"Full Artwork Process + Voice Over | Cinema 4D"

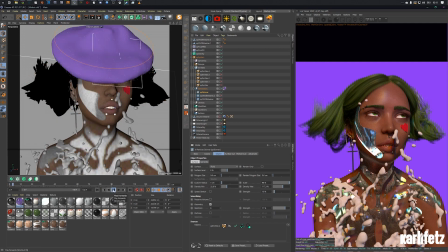[16:34]
And I'm changing those render settings, those particle settings, so I get a bit more of a fluid look.
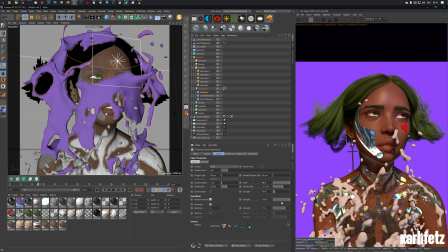[16:40]
As you can see, my surface at the top is set to fluid, and then I'm just playing with the settings. With Skinner, I'm just always careful because before I had my new rig, my system would really chug at the Skinner object for whatever reason.
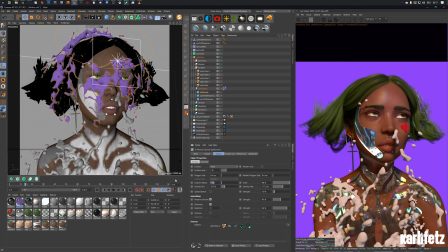[16:57]
But now it seems to work fine, and as you can see, I'm just playing around with the settings, trying to get something that I like, and I'm not even caching that object. I just press pause at a frame I like,
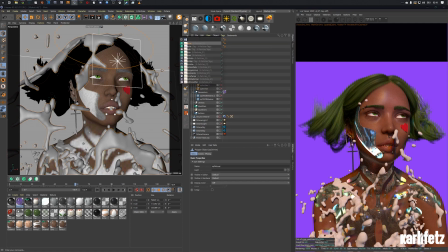[17:11]
and then I'll just make the object editable there, add a smoothing deformer,
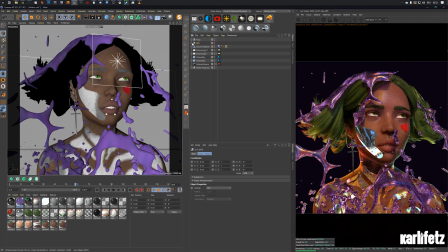[17:19]
play around with that, and yeah, so no more X particles for this scene.
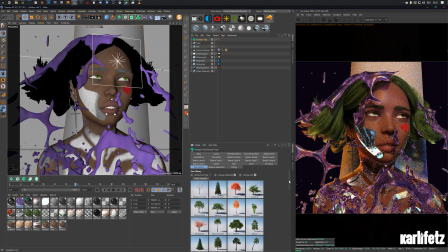[17:25]
I just have a few um, nice blobs going on right now, and
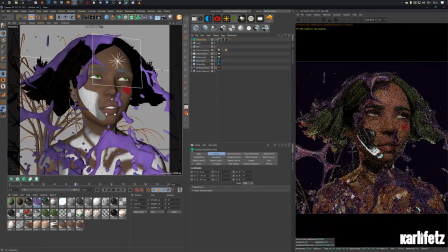[17:32]
yeah, so now I'm trying to get a background done.
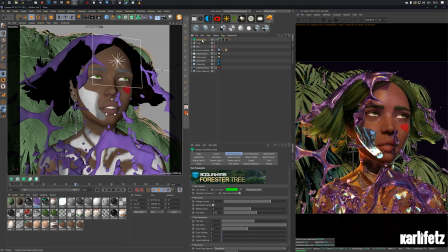[17:36]
Initially I wanted to get like green leaves at the back, and
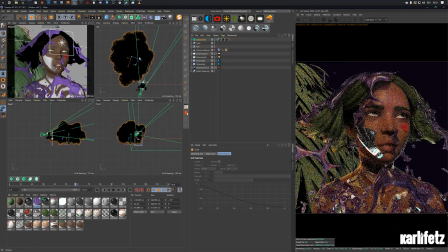[17:44]
that would go with the green hair. I wanted to separate, kind of. I wanted to separate it by having the hair be a gradient,
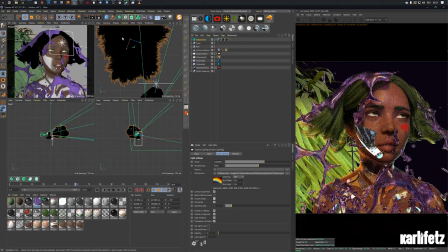[17:56]
which you can see me end up trying later on, but it isn't working too well.
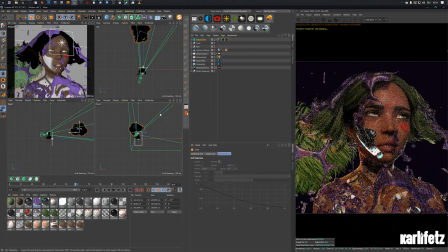[18:02]
And now I'm just adjusting the tree, positioning it and scaling it up and down just so it works.
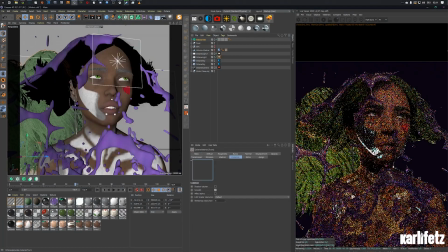[18:10]
I'll end up dragging them more close to the camera so they would react more with the light.
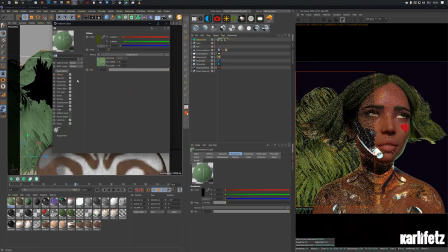[18:18]
And yeah, what I'm doing right now is just adjusting the materials of the leaves.
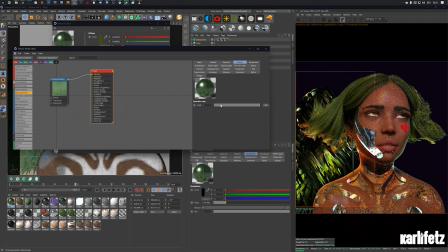[18:23]
I turned that into a universal material so I can get the transmission going on. Add a color correction node so I could tweak the color of the leaves so they're more fitting for the hair itself.
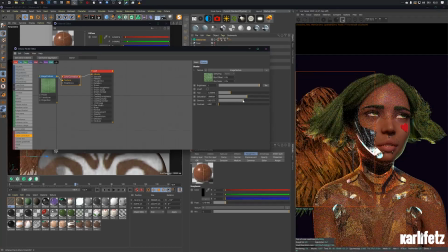[18:40]
Now I'm just trying out colors. It's always about experimenting.
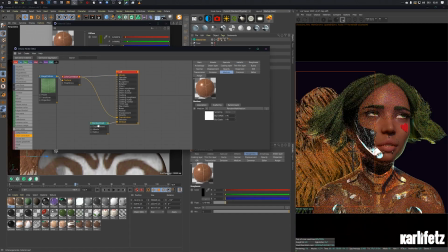[18:45]
It's always about trying to figure out what works and what doesn't. And yeah, I just added the transmission and the random walk medium,
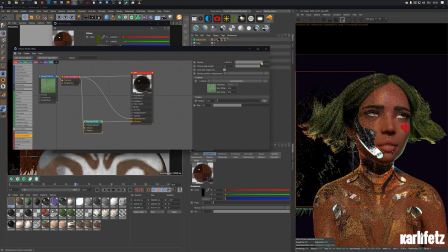[18:54]
trying to see if specula would work, but it wouldn't quite go too well with the hdri I'm using.
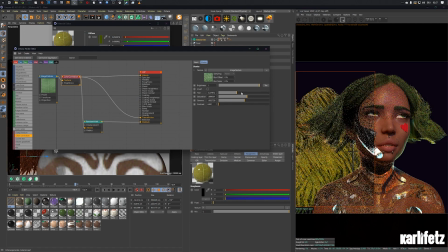[19:02]
I would need to light that tree separately to get a good look, and I just decided to go back to the
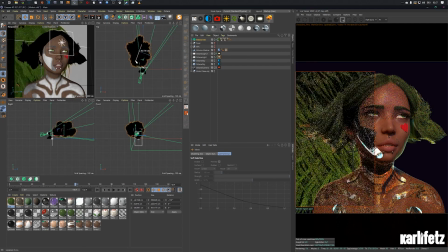[19:10]
universal, and I left it at green for now. Now I'm just repositioning it, I'm scaling it up and down again, rotating the light source at the back to make sure that the light at the left side and the right side will end up fitting
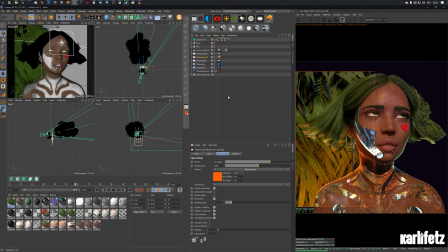[19:27]
for now. So we have that orange glow going on at the left. Fairly simple, just an RGB spectrum driving my octane light. And then I'll do the same for the right side. And now I'm just cranking up the coating layer so they're a bit more reflective, the leaves themselves.
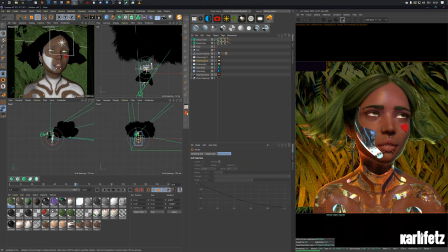[19:48]
Now, yeah, as you can see, I duplicated it and basically just now I duplicated the light, and now I'll turn it to the right. make that
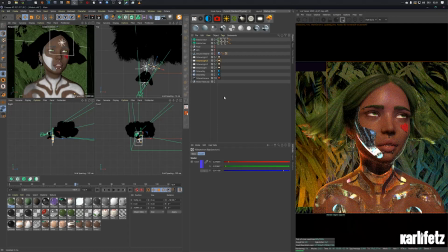[20:01]
blue greenish, so it works with the backlight reflection on the character, so it fits the rim light.
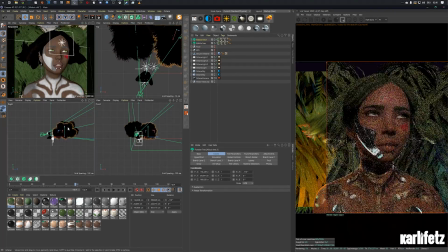[20:10]
Just placing them a bit apart so that they're not colliding with each other, which you wouldn't be able to end up seeing anyways, because I decided to go with depth of field.
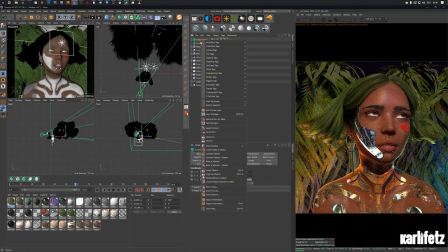[20:23]
So they're basically not even, you couldn't even tell that those are plants anymore at the end.
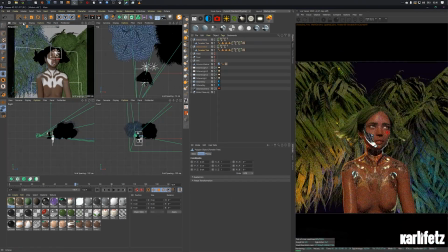[20:29]
But that's just how it goes.